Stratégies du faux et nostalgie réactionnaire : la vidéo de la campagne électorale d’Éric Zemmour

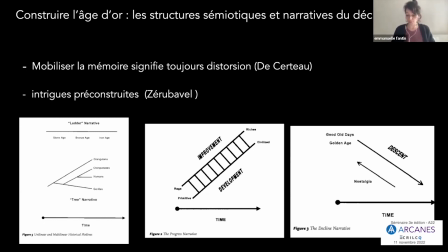[4:05]
L'idée d'âge d'or provient pourtant justement des approximations mémorielles, du flou des souvenirs qui vont pouvoir naturaliser le récit d'un pensée fonçassemée, et c'est précisément l'indistinction qu'on fait porter à ces âges d'or qui vont renforcer la dynamique du consensus mémoriel.
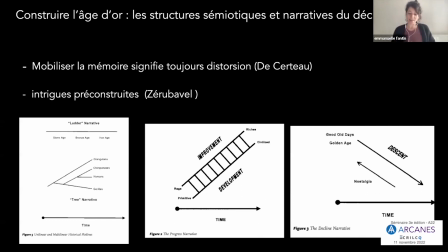[4:21]
C'est un processus qui s'auto-alimente en quelque sorte. Alors, comment est-ce qu'il construit cette indistinction ou ce flou ? De manière très simple. D'abord, il utilise des bornes temporelles extrêmement vagues. Les références insérées dans la vidéo ne suivent aucune logique chronologique identifiable.
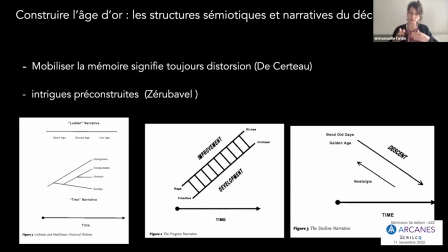[4:36]
Autrement dit, les images se succèdent vraiment de manière à ce que l'orateur puisse jongler d'un siècle à l'autre, d'une époque à l'autre, d'un univers à l'autre, dans un ordre aléatoire, qui est plus thématique que chronologique, avec des bons temporels qui sont parfois très, très amples.
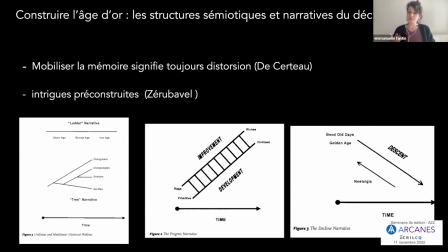[4:51]
Par ailleurs, il utilise constamment la préposition « depuis », qui, là aussi, est utilisée dans une forme d'indétermination historique. Par exemple, il nous dit « depuis mille ans, nous sommes une des puissances qui a écrit l'histoire du monde », ou alors « depuis des décennies, nos gouvernants de gauche comme de droite nous ont conduits sur ce funeste destin »,
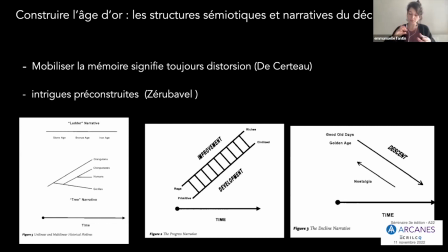[5:09]
etc. Donc, on voit vraiment qu'à chaque fois, ce « depuis », il est utilisé comme un point de bascule temporel, mais de manière complètement indéterminée. L'utilisation des images d'archives, là tu peux passer sur la slide suivante s'il te plaît, merci.
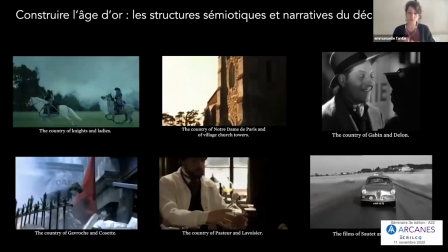[5:25]
Donc ces images d'archives qui sont vraiment jolies, qui sont savamment choisies, désuètes, avec tout leur charme évidemment. En tout cas, le fait de choisir des images d'archives par leur simple remédiation,
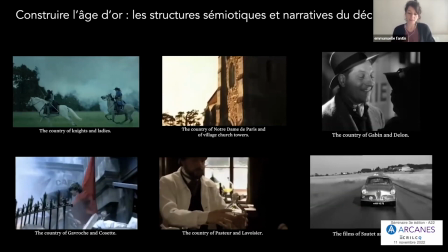[5:41]
ça permet de faire porter un effet de contraste entre ces imaginaires antagonistes, donc le passé encensé, magnifié, idéalisé, auquel succède ce supposé présent dévalué. Et ces images, elles n'échappent pas parce qu'elles sont présentées en tout cas comme des images d'archives, on va voir que ce n'est pas tout à fait toujours le cas.
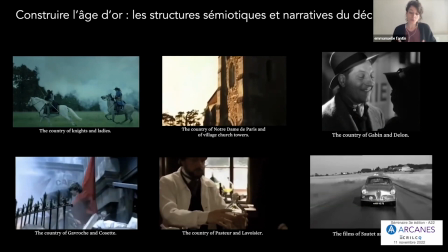[6:01]
En tout cas, elles n'échappent pas à leur fonction première qui est plus ou moins assumée, ou en tout cas qui est recherchée par Zemmour, c'est-à-dire incarner un geste de mémoire qui vient par ailleurs supposer une valeur de certification historique. Elle fonctionne donc, ces images, un peu comme des anecdotes dont on connaît la valeur de parabole pour Zemmour.
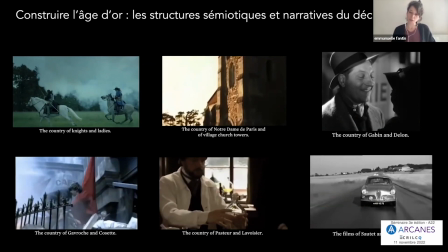[6:21]
Cécile Alduit, qui a publié un ouvrage sur la langue de Zemmour, montre à quel point, cette fois-ci pas dans les images, mais dans la manière dont on construit son discours, il utilise l'anecdote comme une parabole qui donne en fait une valeur d'absolu à ces anecdotes. Et il pose, et c'est là que c'est encore plus intéressant,
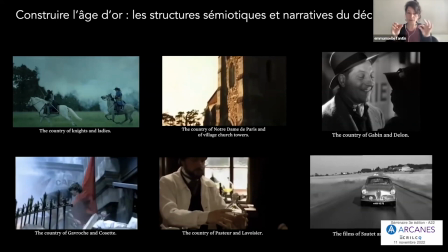[6:38]
il vient poser par la juxtaposition des images une stricte équivalence entre des images qui sont des images de fiction et des images d'archives et des images informationnelles. Et cette équivalence qui est posée entre les deux types d'images, elle est en plus par ailleurs relayée dans son discours, puisqu'il nous dit, par exemple,
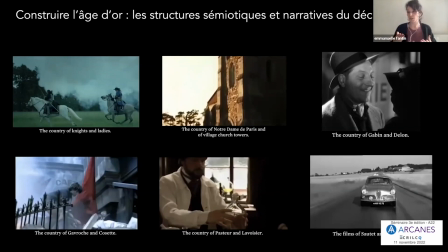[6:57]
vous vous souvenez du pays que vous avez retrouvé dans les films ou dans les livres, étant entendu que ce souvenir est présenté du coup comme une réalité historique au même titre que les images d'archives. Par ailleurs, l'interpellation sous le mode de l'apostrophe péremptoire, vous vous souvenez du pays, vous vous souvenez du pays,
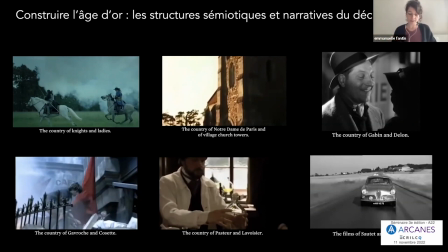[7:12]
etc., qui revient, fonctionne aussi à la manière d'une litanie mémorielle, et elle n'est pas sans rappeler, par ailleurs, le formatage habituel de la rhétorique du candidat et son goût pour le président de vérité générale,
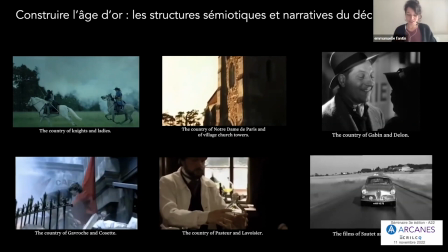[7:27]
dont Cécile Alduit, dont je viens de citer l'ouvrage, a démontré qu'il usait et qu'il abusait aussi dans le discours, et plus largement, Éric Zemmour a un goût pour l'indicatif, qui est le mode verbal du réel et qui lui permet de transformer toutes ses propositions en maximes catégoriques.
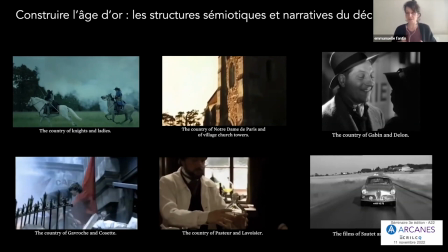[7:43]
Et là, je cite Cécile Alduie qui dit que chez Zemmour, la syntaxe vaut preuve ou équivaut à la preuve. La démonstration des clinistes, ce qui est intéressant, c'est qu'elle est d'abord implicite. Et là, peut-être que tu peux mettre la slide suivante, Katarina.
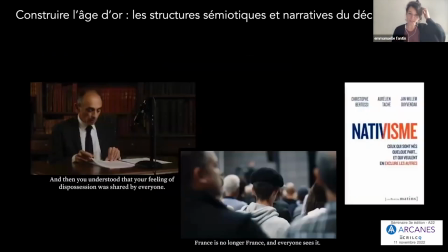[7:58]
Merci. Elle est d'abord implicite puisqu'elle est paradoxalement construite sémiotiquement par la montée en tension dramatique qui est portée par le rythme de l'anaphore, par l'effet d'accumulation des images et des références, mais aussi, bien sûr, par la musique et son mouvement ascendant.